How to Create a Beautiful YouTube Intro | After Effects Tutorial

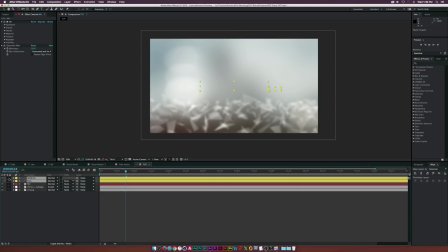504s
So I went in here and just typed in my text, SonduckFilm. I'm using the font Gotham. And this one's bold. And the film part is, I think it's light. No, it's book. So there's my font, and then I went ahead and created a new solid,
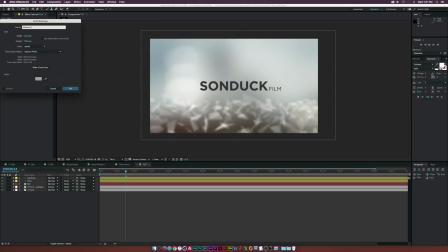519s
and we'll call this one element, and we'll call this one Sunduck, and that's good.
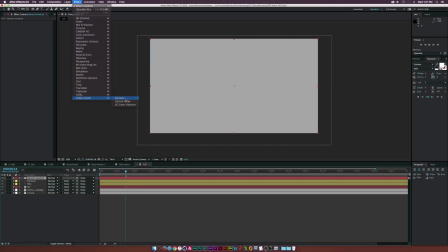524s
And then we'll go up to effect, add the video copilot, and we'll add element. And I'll just go ahead briefly through this, since, you know, it's not a big deal.
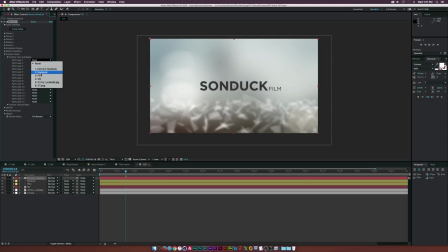532s
I'll go into custom layers, go into the text, and we'll go ahead and add our text layer Sunduck, and I'll turn off Sunduck here, and also our film text. And for the most part, we're looking pretty good. Let's go into the scene setup. And this is where it's all going to come alive.
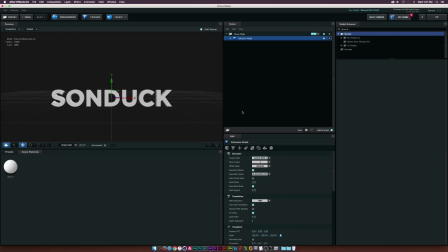547s
I'm going to go ahead and click the extrude here. And if you guys don't use Element 3D, you probably already know how to do this. So, you know, you might want to skip ahead in the video or something. But the first thing I did was went to the bevel scale. And I tried to make this as thin as I could.
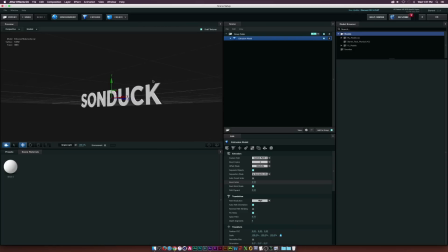559s
You know, almost like 2D. Because like I said, I'm not a big fan of 3D. I'm just using Element 3D for its animation properties. But, you know, a little bit 3D isn't that bad. I guess that's pretty thin for me. So I went in here to the materials, and I have some nice materials here, and I really just threw on like a black sort of look.
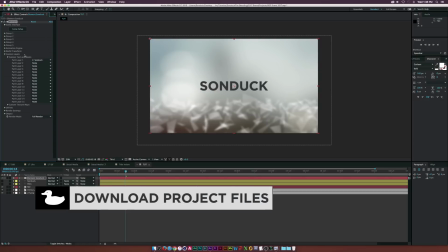576s
I think it was a black gloss. I don't remember. So now we got to go ahead and kind of just put this in a position that we really want it to be
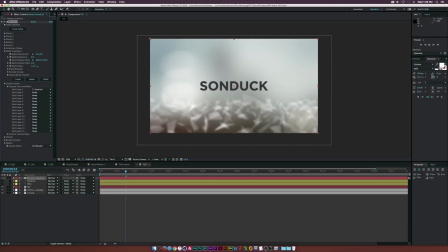582s
at. So we'll go to the world transform, we'll go to the world scale, and maybe we'll scale this up a little bit. Maybe you should use the world Z position. I don't know, but really up to you. And maybe like 1.15 is fine. And then how I really created that broken up animation, that random animation is really awesome.
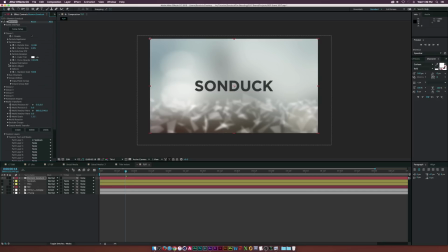598s
I went to group one. So you go to particle look, multi object, and you enable the multi-object right here.
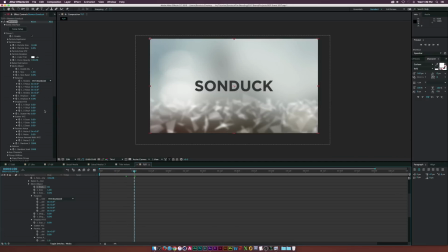604s
So what we'll do is we'll go to like, you know, maybe 1 second here or something, and we'll go ahead and add a keyframe for rotation, and that's for the X, Y, and Z there. And we'll enable keyframes for the scatter X, Y, and Z. And what we'll do is maybe just hit U on our keyboard, bring up the keyframes.
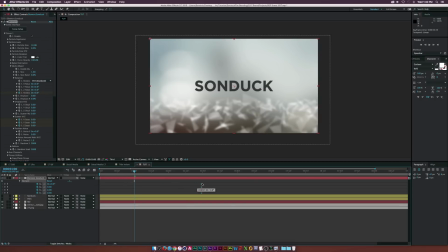621s
We'll select all these keyframes, and we'll move these to like, you know, the end of our animation. So let's say the end of our animation is 3 seconds. So how I do this is I went ahead and just increased the scatter X, Y, and Z. Really have to increase these. So like the X scatter is probably at around 8. The Y scatter is a little bit larger.
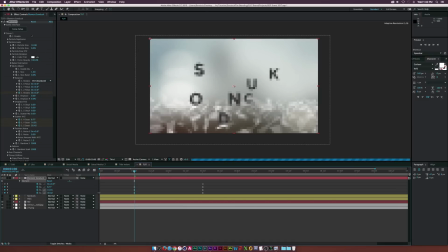637s
And the Z scatter is definitely going in there really far because I want us to create some big separation between the text. And we'll hit the rotation and really like pump that forward. So now if we move here, let me just solo this real fast and turn this off.
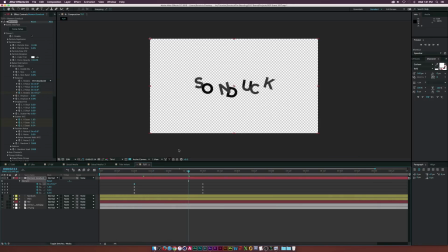650s
If we move here, as you can see, the text will kind of just fall into place. I'm sorry about that. It's pixelated, but you know, I am recording a video here. But as you can see, we quickly are able to create this random animation that's going to come right at us. And then to finish this effect off, what I did is I went back to our world transform properties,
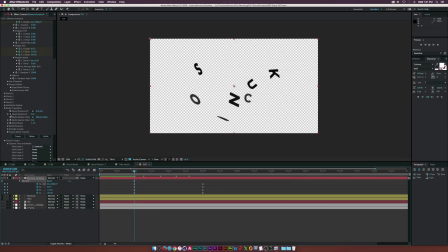667s
and I went to world position Z. I added a keyframe, and let's hit U on our keyboard to bring that keyframe up. And I went ahead and moved that one to the end there, to the end of our animation. And then I went to the, now I went ahead and increased the Z animation into the negative values.
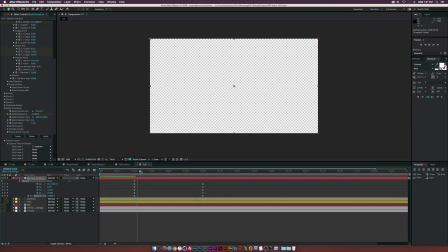681s
So until it goes right off frame, which is about right there. And there we have our animation coming in. And then what I did is I went ahead and selected all the keyframes here, and I hit F9 on my keyboard to make them easy as. So they'll kind of just like shoot right in here and then kind of slow down as it all comes together at the end of our animation.
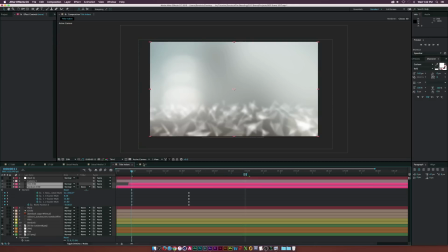701s
All right, and I went ahead and just added my film back in there and just offsetted it. And the last thing that I did is I went ahead and added a camera layer.
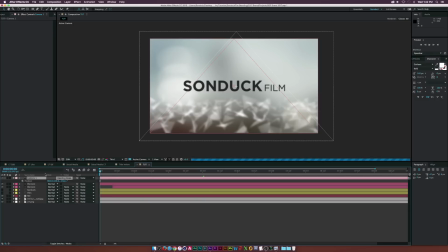708s
And all I did with it is go to the beginning of our timeline here, hit P on our keyboard for position, added a keyframe, and I went to like, you know, the end of our animation, which is, I think it was 5 seconds, but I'll just go to 6 seconds here. And I just basically tracked the camera in a little bit,
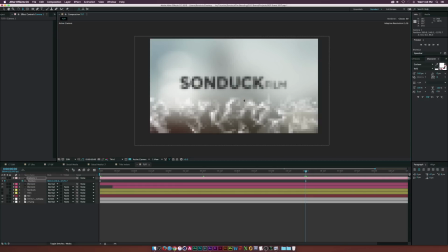723s
so we kind of have the camera zoom in just by a little bit, so we can kind of like feel like we're coming closer to the text,
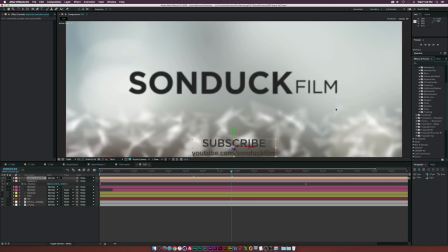730s
and, you know, added that animation to it. And for the subscribe text, and, you know, I just wanted that 2D,
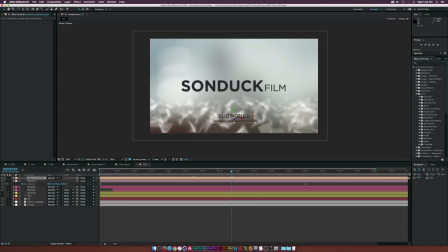736s
and I was kind of lazy, so all I did is I went to the animation presets, went to the text, went to the blurs, and I believe I used evaporate.